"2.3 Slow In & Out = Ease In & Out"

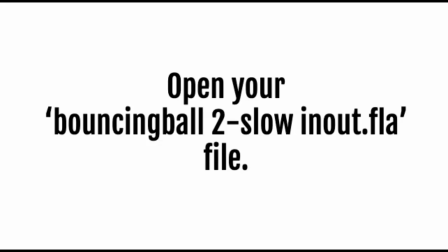[0:00]
In this lesson, we will start applying the slow in and slow out principle using a setting called easing. Open your Bouncing Ball 2 file to get started.
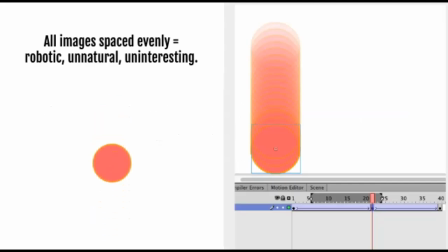[0:09]
And we just recently learned how to use onion skinning to look at the spacing between multiple frames, and we decided that when they are all equally spaced, it's boring.
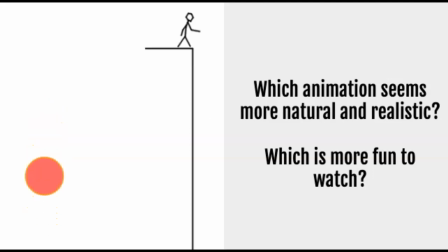[0:17]
Compare these two animations and ask yourself these questions. Which animation seems more natural and realistic, and which is more fun to watch? The animation that has the person dropping the ball off the ledge looks like it belongs in a cartoon and might have a story to go along with it,
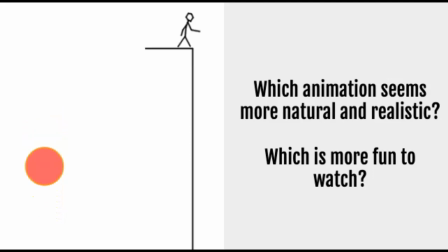[0:32]
while the bouncing ball we created on the left looks very unnatural. We're going to change that right now by applying the slow in and slow out principle.
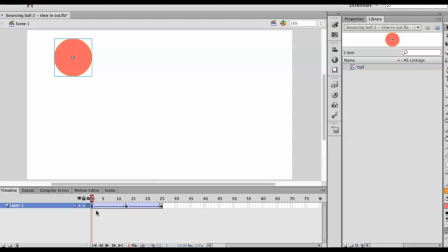[0:39]
Switch back to your Bouncing Ball 2 file. Click on frame 1 and make sure onion skinning is turned on. Drag the right onion skin bracket out to frame 13.
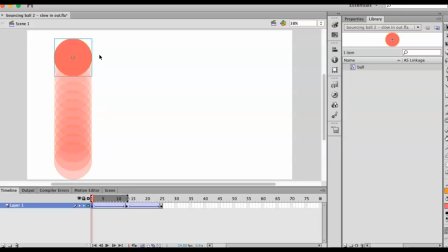[0:51]
So on the screen, you should be able to see all of the frames from the ball's starting position at the top all the way to its contact position at the bottom. Now go over to the Properties panel, and you should see under the Tweening section an option called Ease.
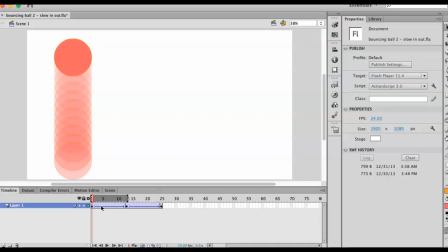[1:07]
If for some reason you don't see that option, click on your frame again in the timeline, and it should show up.
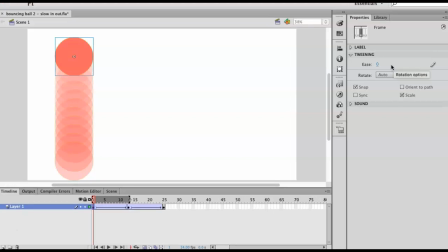[1:17]
Next to the Ease setting, you see the number 0. If you click on that 0 and drag it to the left, the numbers decrease or turn into negative numbers. As you're doing that, watch what happens to the frames on your screen. Drag that number all the way to -100.
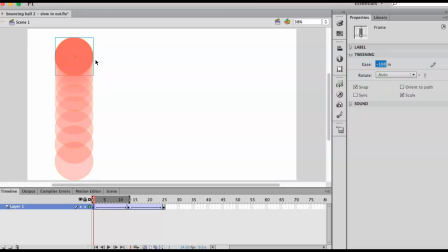[1:37]
You should notice that now at the top of your screen, your frames are a lot closer together, and they start to spread out more and more as they move closer to the bottom. Let's look at what happens if we drag it in the other direction to +100.
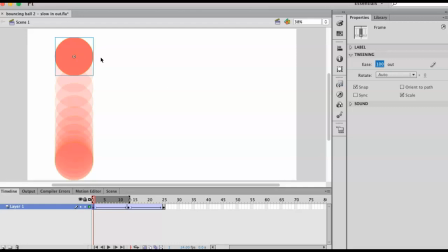[1:54]
The opposite happened. At the top, the frames are further apart, and they get closer and closer together as they reach the bottom.
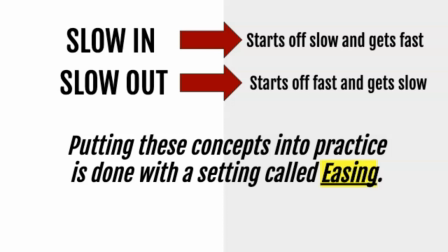[2:02]
When we just changed those two settings from -100 to +100, we created both a slow in that started off slow and got fast, and a slow out that started off fast and got slow.
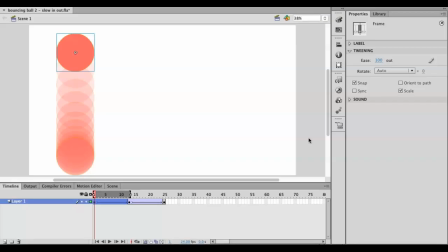[2:15]
If I were to play my video right now, I can predict exactly what's going to happen. On frame 1, when I look at the frames, I see that the balls are spread quite a bit of ways apart. As they get closer to the bottom, they get closer and closer together.
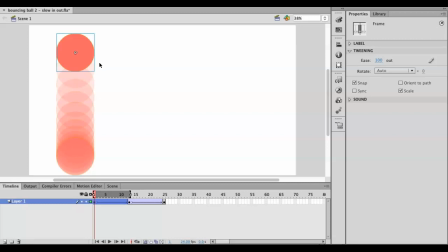[2:30]
That tells me that the ball is going to appear to fall very fast at the beginning and slow down as it gets to the bottom. Let's look.
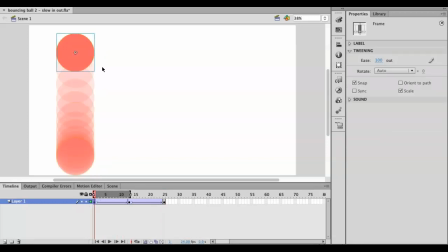[2:43]
Again, if I look at frame 1, the frames are spread out quite a bit at the top of the screen and get closer together at the bottom. That's an ease out, and that's represented by that +100 number we created.
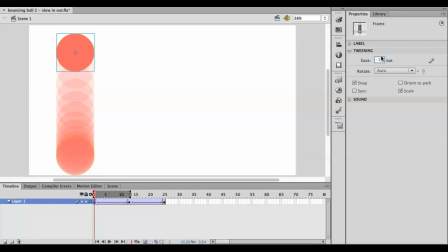[2:57]
If we type in -100 and switch it back to ease in, we see the opposite this time. The balls are close together at the top of the screen, representing slow movement, and they get faster towards the bottom.
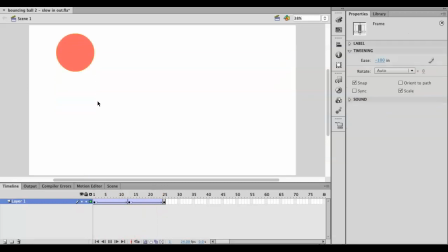[3:12]
I can tell that because they're spaced out more. Slow at the top, faster towards the bottom.
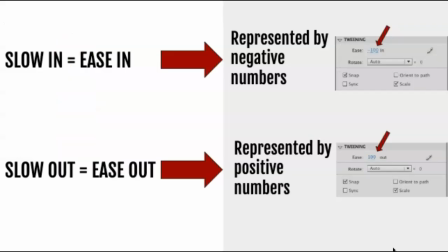[3:20]
Slow in and ease in are the same thing, and they are always represented by negative numbers in the ease settings. Slow out and ease out are the same thing, and they are always represented by positive numbers.
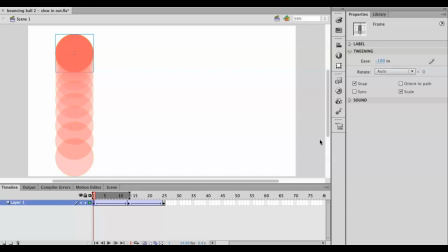[3:32]
In order to create the effect of the ball bouncing in a natural, realistic way, we need to add two different eases, or two different slows. On the first frame, we're going to keep that -100 ease in that we already created. If you took that off, just go ahead and type in -100 in that easing setting.
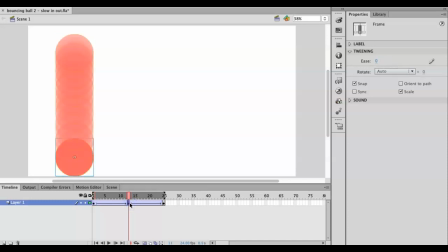[3:51]
When the ball hits the ground, the contact frame, we want to add an ease out this time. And since ease out is always represented by a positive number, I'm going to add a 100 in there.